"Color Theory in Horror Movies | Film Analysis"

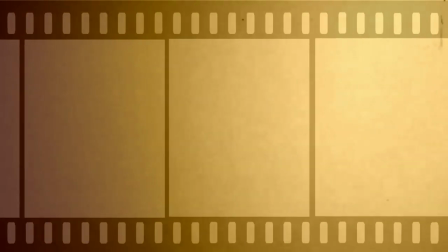(7:53)
Seeing the color green also does elicit a physiological response. Our capillaries dilate, and our blood pressure lowers.
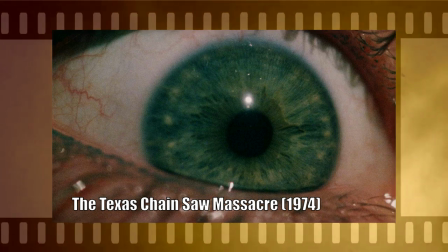(8:01)
Sci-fi, as a genre, uses a lot of fluorescent greens.
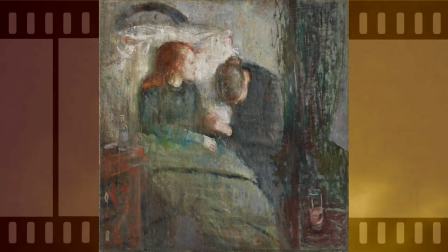(8:05)
We see the idea of green representing sickness and decay in the series The Sick Child,
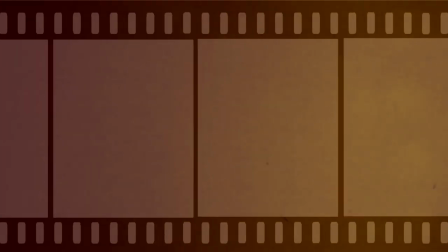(8:12)
done in 1885 by Edward Mook. This series was about his sister, who died very young,
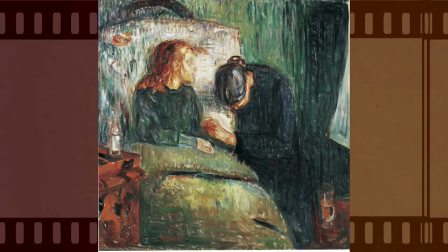(8:19)
and he uses a lot of green tints to show not only that she was sick, but she was kind of dying and decaying in front of his eyes.
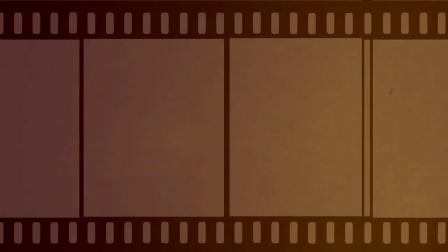(8:27)
The 2004 film, The Machinist, uses the same idea.
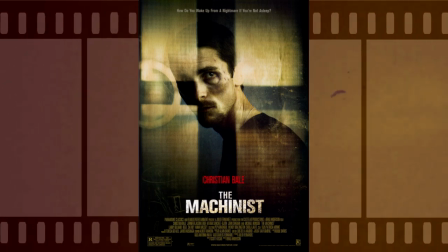(8:32)
Greens are used all throughout the film to show how mundane and dull everything is,
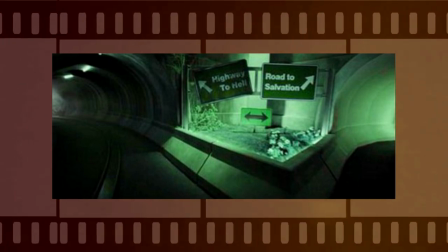(8:38)
and the green makes it feel very dreary and lifeless, but combined with his physique,
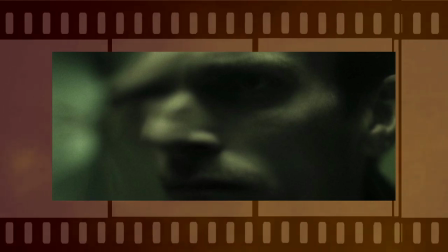(8:44)
it gives our main character a very sickly feel to him and gives us a visual representation of what's going on with him mentally.
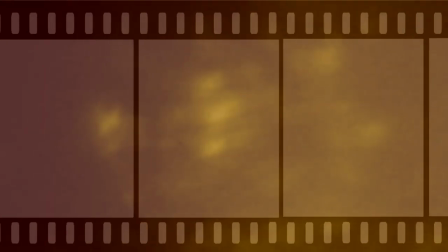(8:53)
In the 1991 film, Silence and the Lambs,
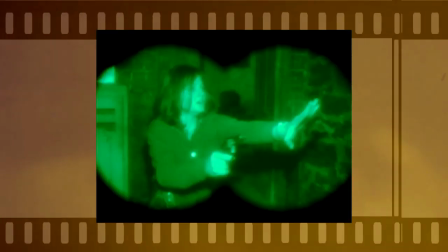(8:56)
we have an entire scene that's nothing but green when we get a shot of Clarice in the basement being watched through night vision.
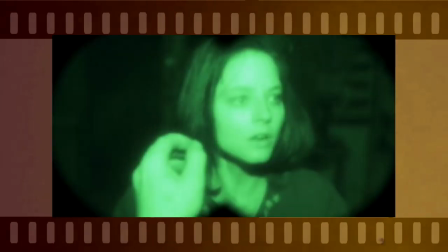(9:04)
We are seeing her through the killer's perspective and as an audience we are literally watching his sickness be projected onto her.
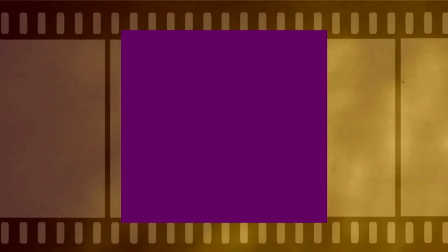(9:12)
The color purple has deep connections to royalty since for a while they were the only ones allowed to wear it.
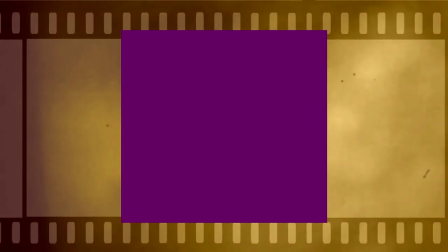(9:18)
Aside from showing how high class somebody is, it also shows power, wisdom, as well as arrogance and eroticism.
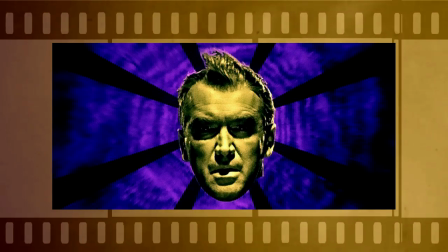(9:26)
Hitchcock used a mixture of purples and yellows to create the look of the film Vertigo, which was mentioned earlier.
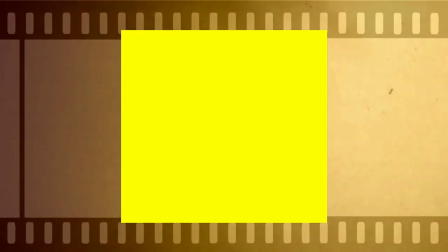(9:34)
Yellow shows warmth, youthfulness, madness, insecurity,
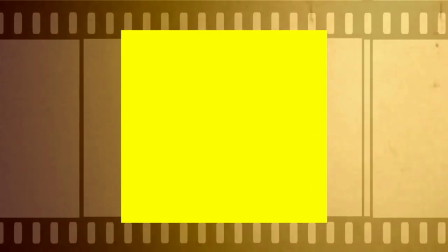(9:40)
warning, power, elegance, and value when you think of it in terms of something like gold.
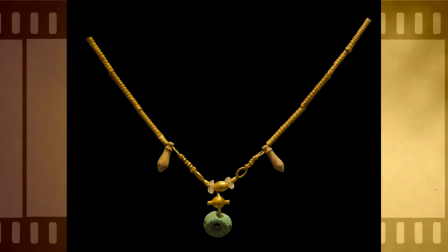(9:46)
Like purple, yellow also has some serious cultural significance among royalty.
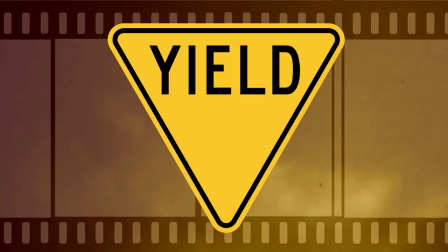(9:51)
During the Ping Dynasty, only emperors were allowed to wear it. Yellow is the most visible to humans, hence road signs often being yellow.
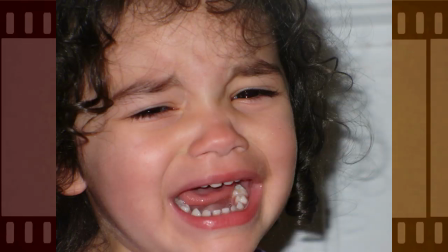(10:00)
Also, babies tend to cry when they see yellow. This is a very common color palette for anything based in the desert, like the 2016 film It Stains the Sand Red,
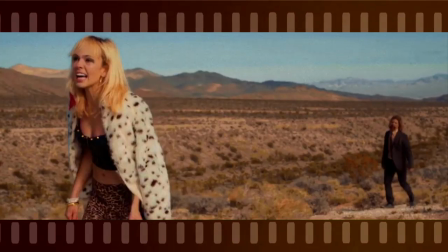(10:10)
where our main character is walking through a yellow desert while being backed by the bright blue sky
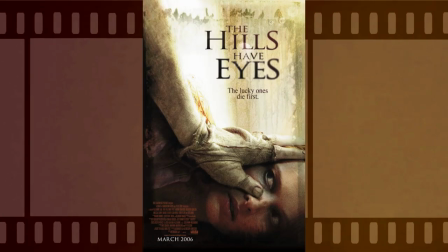(10:15)
or any of the hills have eyes movies the 2015 gothic horror film crimson peak
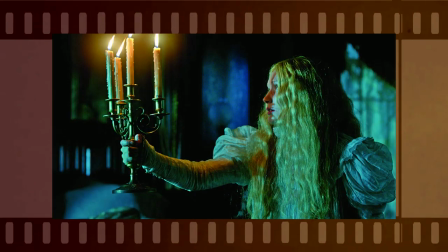(10:21)
often shows our young leading lady dressed in whites and yellows showing how happy and vibrant and hopeful she is and how much she's ready for progress in stark contrast her husband is often shown in dark greens and
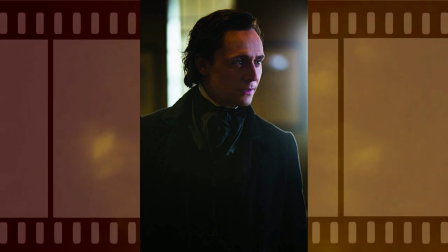(10:35)
blacks which can be alluring but for the most part in this context is frightening.
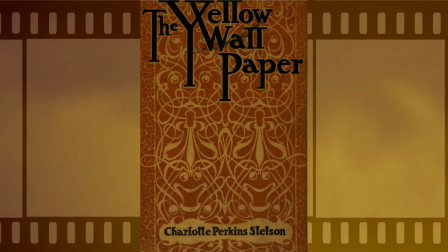(10:41)
It's also worth noting that the short story The Yellow Wallpaper has a slew of adaptations in the horror genre,
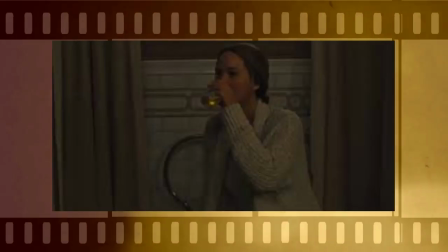(10:48)
as well as some influence on the recurring yellow fluid we see in the 2017 film Mother.
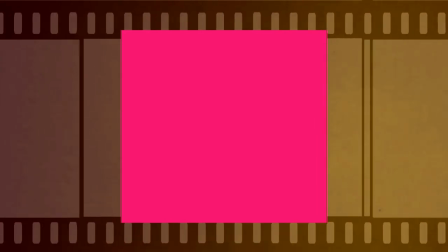(10:54)
Pink being used is pretty straightforward, strongly meant to show sweetness and femininity.
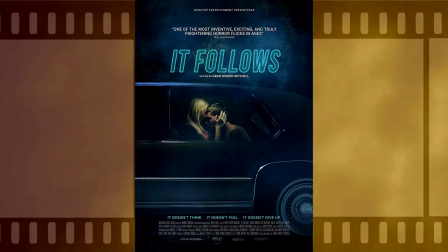(11:00)
In the 2015 film It Follows, Jay puts on a pink outfit in a room filled with pink.
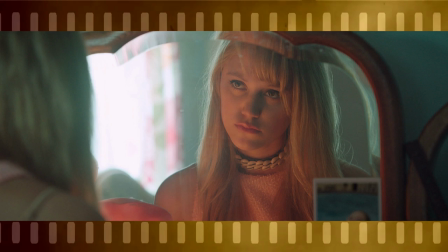(11:06)
This is supposed to show her innocence and purity. We're seeing in this instance pink replace the white we normally see for this type of thing.
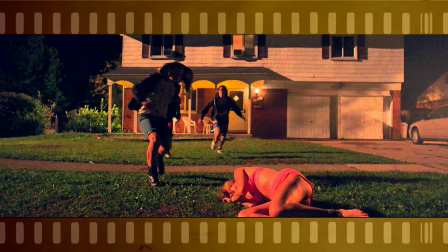(11:15)
But after Jay's attack, that pink is replaced by blue, sometimes being violated with strong reds.
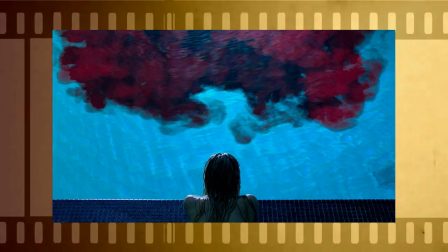(11:21)
While blue and water are often used to show purity and cleanliness, in this case it's more about her sexual inexperience.
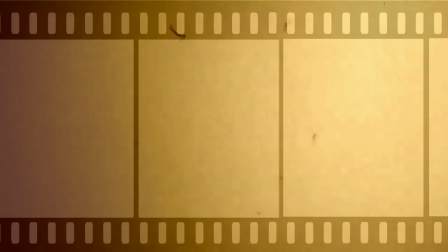(11:29)
In contrast to pink, red is a little bit more loaded.
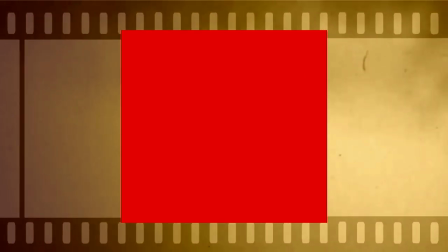(11:33)
It's fear, death, violence, foreshadowing, hope, love, sensuality.
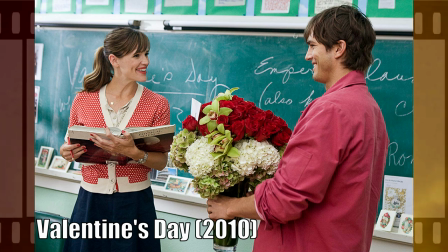(11:39)
Warm red tones usually show up in romances, whereas saturated reds and blues are in comedies.
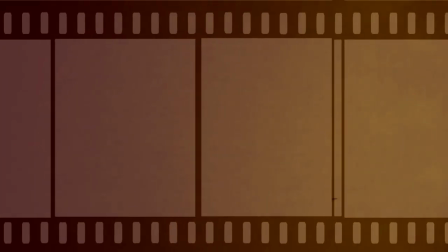(11:45)
Looking at the color red itself can raise blood pressure. It's also used to show fire, even though most fires are more of an orange hue.
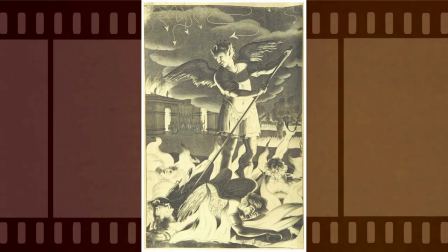(11:54)
We tend to use it to represent Satan, evil, demons, coming up from hell, which is believed to be filled with fire.